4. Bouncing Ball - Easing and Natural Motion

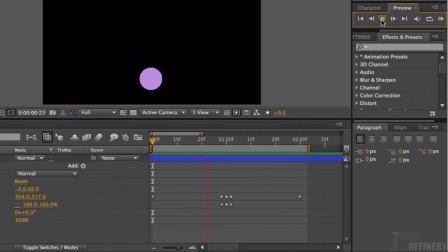Well, what we're getting is very linear. It's a motion. A linear motion is unnatural motion, and that's what's happening with this ball. It doesn't look like it's falling at an increasing rate of speed as we would expect a ball to do, and it doesn't look like it's slowing down as it reaches its apex on the bounce back.
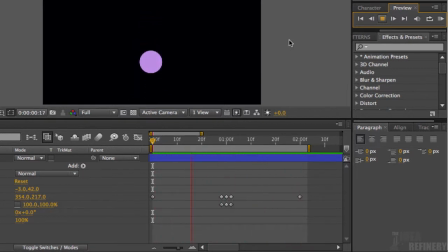These are things that we would expect to see in a moving ball. So let's make some changes to this. First of all, I'm just going to click to stop the playback. I'm going to scrub my current time indicator to the beginning of my timeline again.
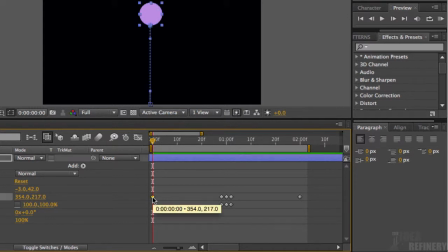I'm going to select this keyframe for the position property at the beginning of my timeline, and I'm going to make a change to this. I'm going to hit the control or hold down the control button while I click on that keyframe.
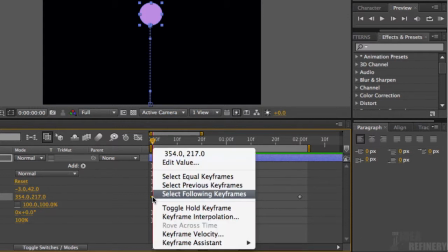And you can see we get this contextual message window. And there's a number of things that we can change here, but the one I want to change is this down here, the Keyframe Assistant.
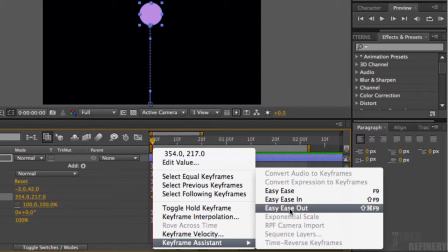And I would like to make this an easy ease out.
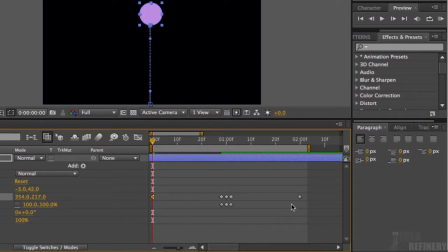What is that, easy ease? Well, easing is a property in animation that slows down a movement as it begins its motion and then increases that motion over time.
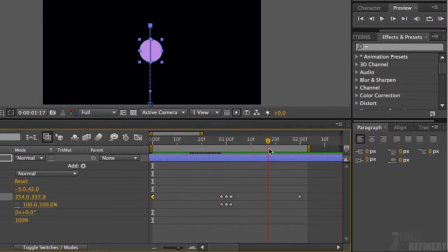And the last thing we want to do is we want to scrub our current time indicator to the last keyframe along our position property, and make sure that you are in fact right over top of that keyframe. If you're a little bit off, we can end up creating another keyframe where we don't want it.
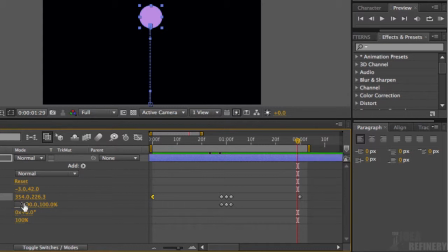If you're at all unsure about whether or not you are over top of that keyframe, you can do a couple different things.
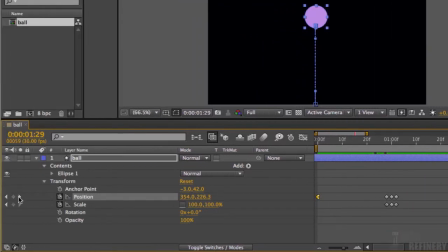You can see over here we have our Keyframe Assistant, and I can hit this arrow on the right here, and that'll bring me to the next keyframe, and there we go.
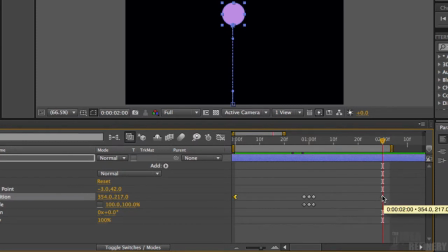Now you can see that's automatically positioned over top of my keyframe. And what I'm going to do here, I'm going to hold down my control button again and click on that keyframe.
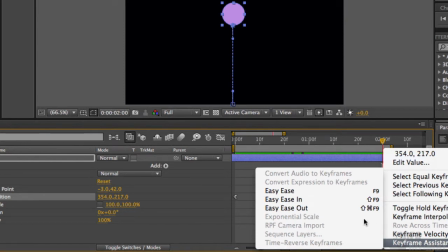Again, I'm going to come down to Keyframe Assistant, and now I'm going to go Easy Ease In.
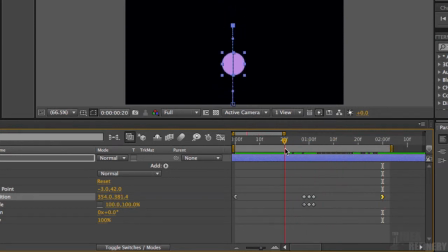All right, let's play this back and let's see what this looks like. And I'm going to come up to the preview window again, and rather than hit the play button, I'm actually going to hit this RAM preview.
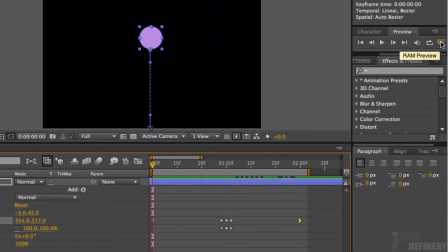What this will do, this will give us a real-time playback. The play button will give us an approximation of the playback, whereas the RAM preview will give us the real thing. Okay, well, you can see there's been a slight improvement in the way this ball is moving.
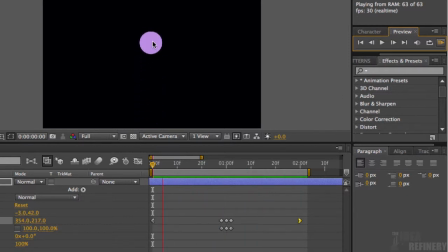It comes up to the apex and it slows just a little bit, and then it slowly falls back and picks up speed as it gets to the ground. And that looks much more realistic. But we could do even better.
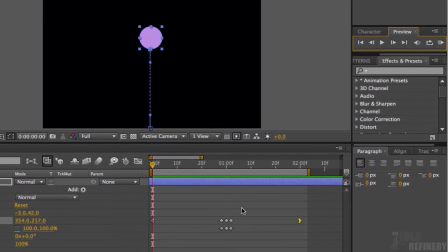What I'm going to do, I'm just going to click again to pause that playback. I'm going to actually open up something here called the graph editor. You can see it looks like a little waveform along a graph. If I just click that, though, you can see that this gives us a graphical representation of this ball falling in space.
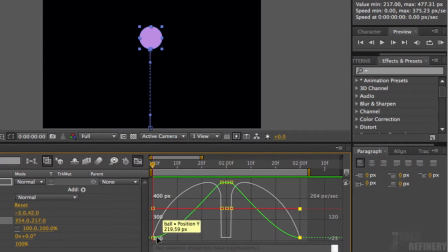And you can see what's happening here. Let's see if we can follow this. This ball is, or the ball is falling along this green path. This is telling us that it's starting off slowly, and then as it increases in this graph, that's showing us that it's picking up speed, and then it actually maintains that position across the top here,
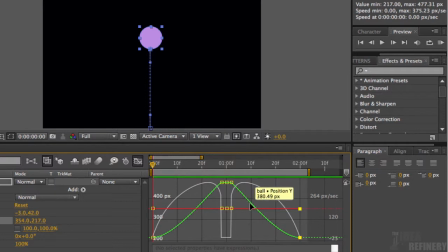and then bounces back, and it starts off fairly quickly and then slows as it gets into this final position. That is what this green line is showing us. Now, if
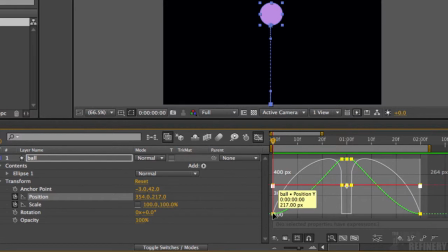I want to increase the amount of time that the ball spends up at the top of the air and then have it fall a little bit more quickly. And you'll see what I mean in just a second. The thing I need to do is I need to come over here, and you can see that there's a little button here that says Separate Dimensions.
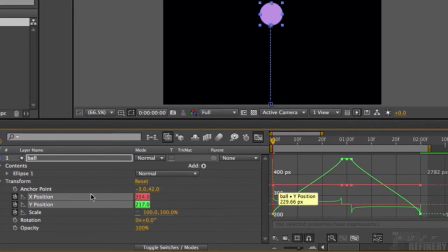I'm just going to click that. And now we have, you can see that we have X and Y positions as separate values. And that's what we want to do. And what we want to do is we want to edit this Y value.